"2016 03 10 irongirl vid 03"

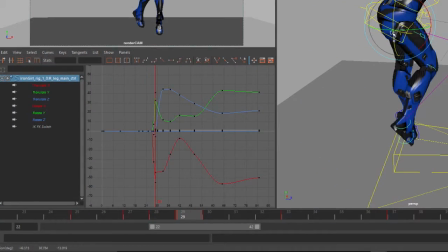(0:00)
We're now in what I would say is the polish phase of this animation, and I've sped up the video a little bit here. But some of the things I'm focusing on, you can see right now we're looking at the graph editor.
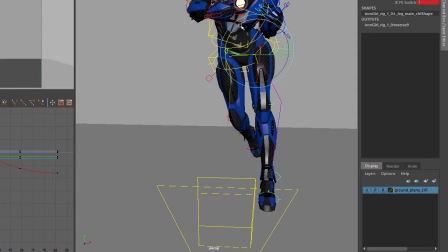(0:12)
But the things that I'm focusing on are kind of making sure that all the little things are starting to feel better,
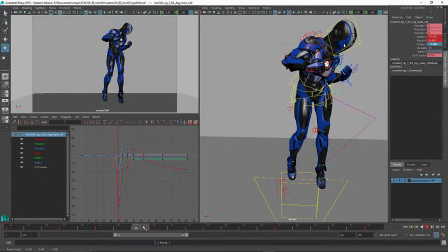(0:20)
or feel right compared to the big picture where we were in our last step.
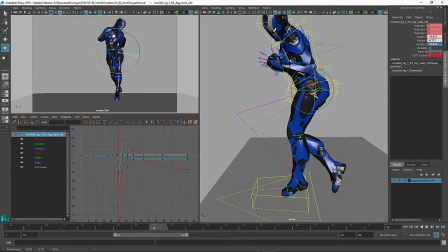(0:25)
And the first thing that I'll do typically is look at the center of mass or center of gravity.
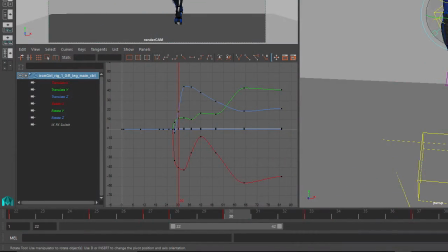(0:31)
And in this character, it's a control that's pretty much kind of her hips. And what you want to do is, with almost every animation really,
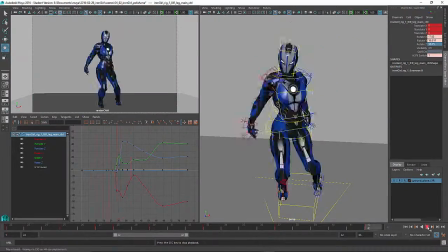(0:39)
is you want to start with the hips or the center of mass and make sure that that animation
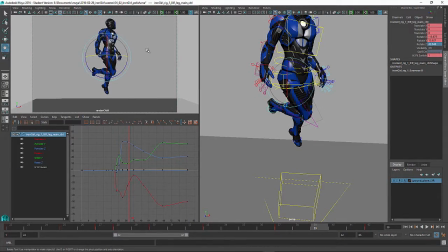(0:45)
is fluid and smooth and working right in reality or in relationship to, say, real-world physics.
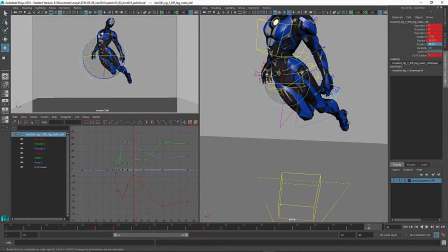(0:55)
because everything else branches off of that if your center of mass isn't working well the whole animation is garbage and
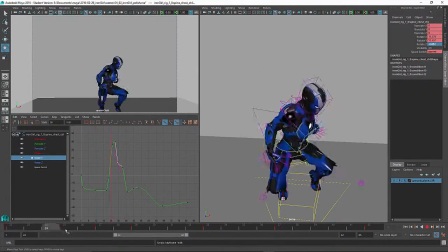(1:03)
it's pretty easy to see that and it's very easy to get confused just to wonder you know why is this not working until you finally go back and you look at the center
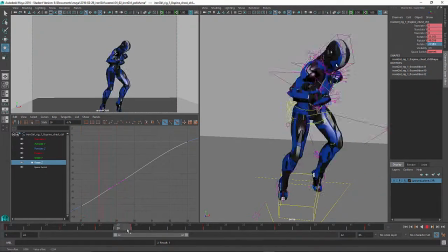(1:12)
of mass and you're like ah well i've got an issue here so i'm doing a lot of work with the graph editor taking a look at some of the curves
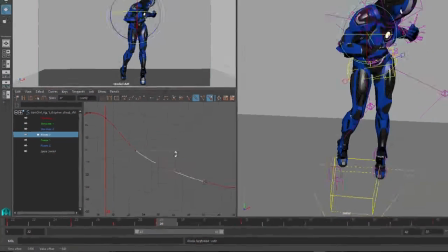(1:19)
i can see that they just don't feel right or they don't look right or it should overshoot this way or you know whatever.
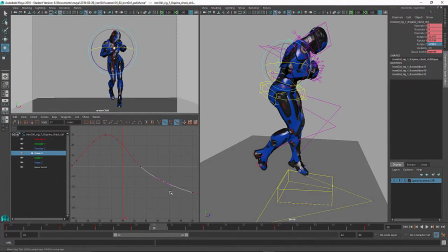(1:26)
In a lot of cases I can embellish things too with the graph editor. But here in this particular case is kind of a big picture.
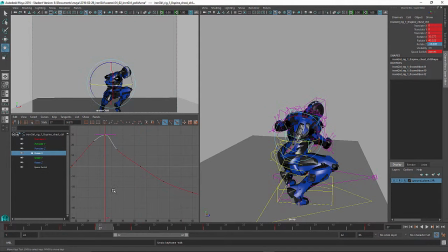(1:34)
I'm really concentrating on that where she launches off the ground and does that 360 spin in the air
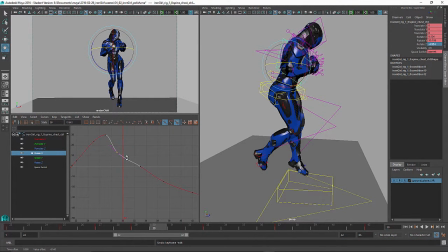(1:41)
and I want to make sure that that animation feels fluid because while she's a female character, so I want her to be strong, but I also want her to be graceful, you know, and feminine.
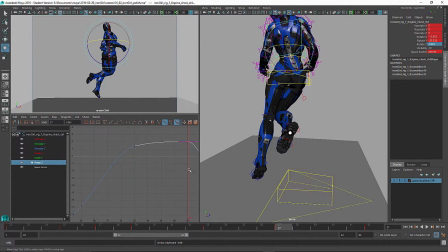(1:53)
So I want this to be a very smooth, fluid spin.
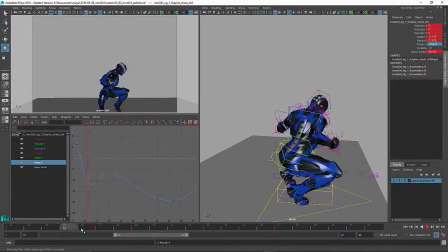(2:01)
So once I finish the animation in that respect here with this spin,
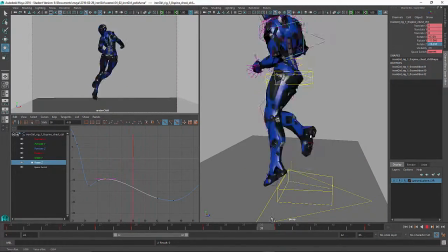(2:06)
I'll go back through every part of the animation and really find to tune everything.
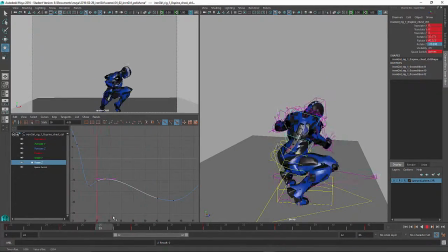(2:13)
I'm looking so far as to even the bend in the fingers.
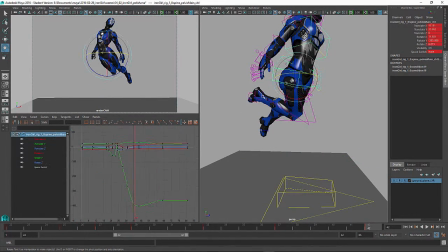(2:17)
She starts with her fingers kind of open and kind of splayed and then she curls them up into a fist as she crouches, you know, and then what happens after that.
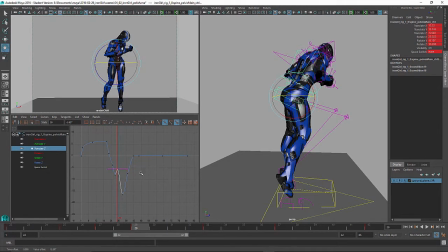(2:26)
So that kind of thing I'll look at. This rig has some kind of shoulder plates and wrist plates that might show some
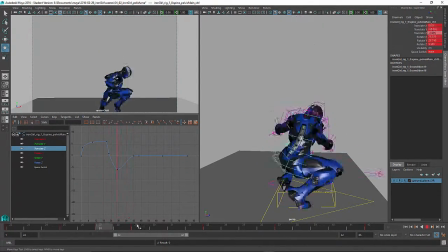(2:34)
penetration just because of the way I've rotated certain parts of the geometry.
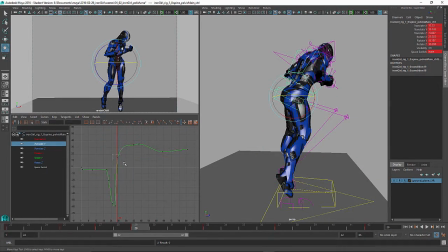(2:39)
So I'll have to go back and make sure that those plates are where they should be.
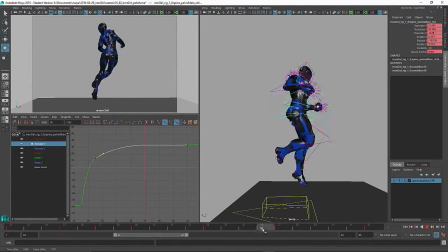(2:45)
And then just kind of overall going through, and I used to have an instructor that told me I needed to butter the curves,
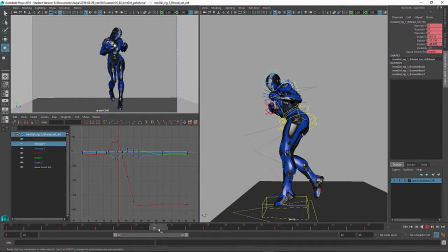(2:51)
referring to the graph editor, and making sure that the areas that needed to be smooth were smooth. So from here, then it's a little bit about lighting. I wanted to throw just a little bit of kind of special effect materials in here, and then pretty much let's render it out.
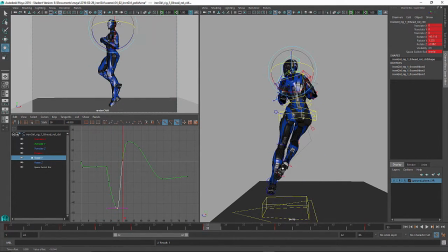(3:08)
So here, let's go ahead and take a look at the finished shot.
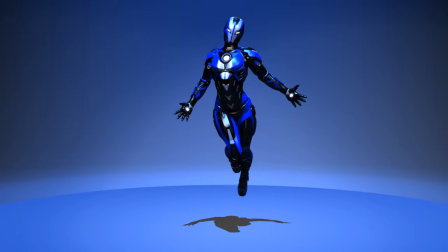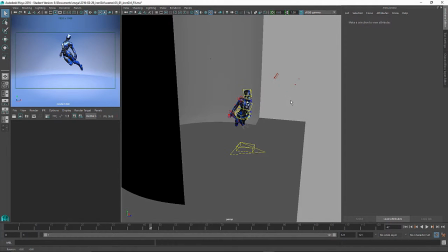(3:18)
Once I felt I was done polishing the animation, the next thing I want to do is move on to lights.
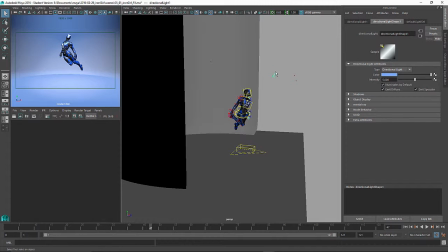(3:24)
And I've got a pretty simple lighting system going on here. I've got just a direct light here that is providing my shadow. I've also colored the light to give it a little bit more of a blue glow. And you can watch this panel right here if you want to see.
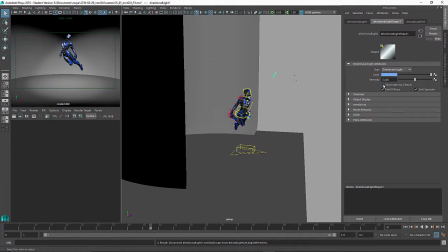(3:41)
When I turn off the light, that's the kind of effect that it's providing.
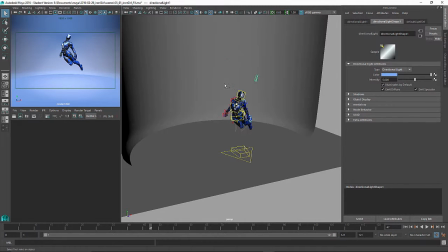(3:47)
So, beyond this direct light here, I've got three spotlights. I've got a key, I've got a fill light, and a backlight, and they're kind of providing the basic three-point lighting. None of them are producing shadows. I just wanted my direct light to do that.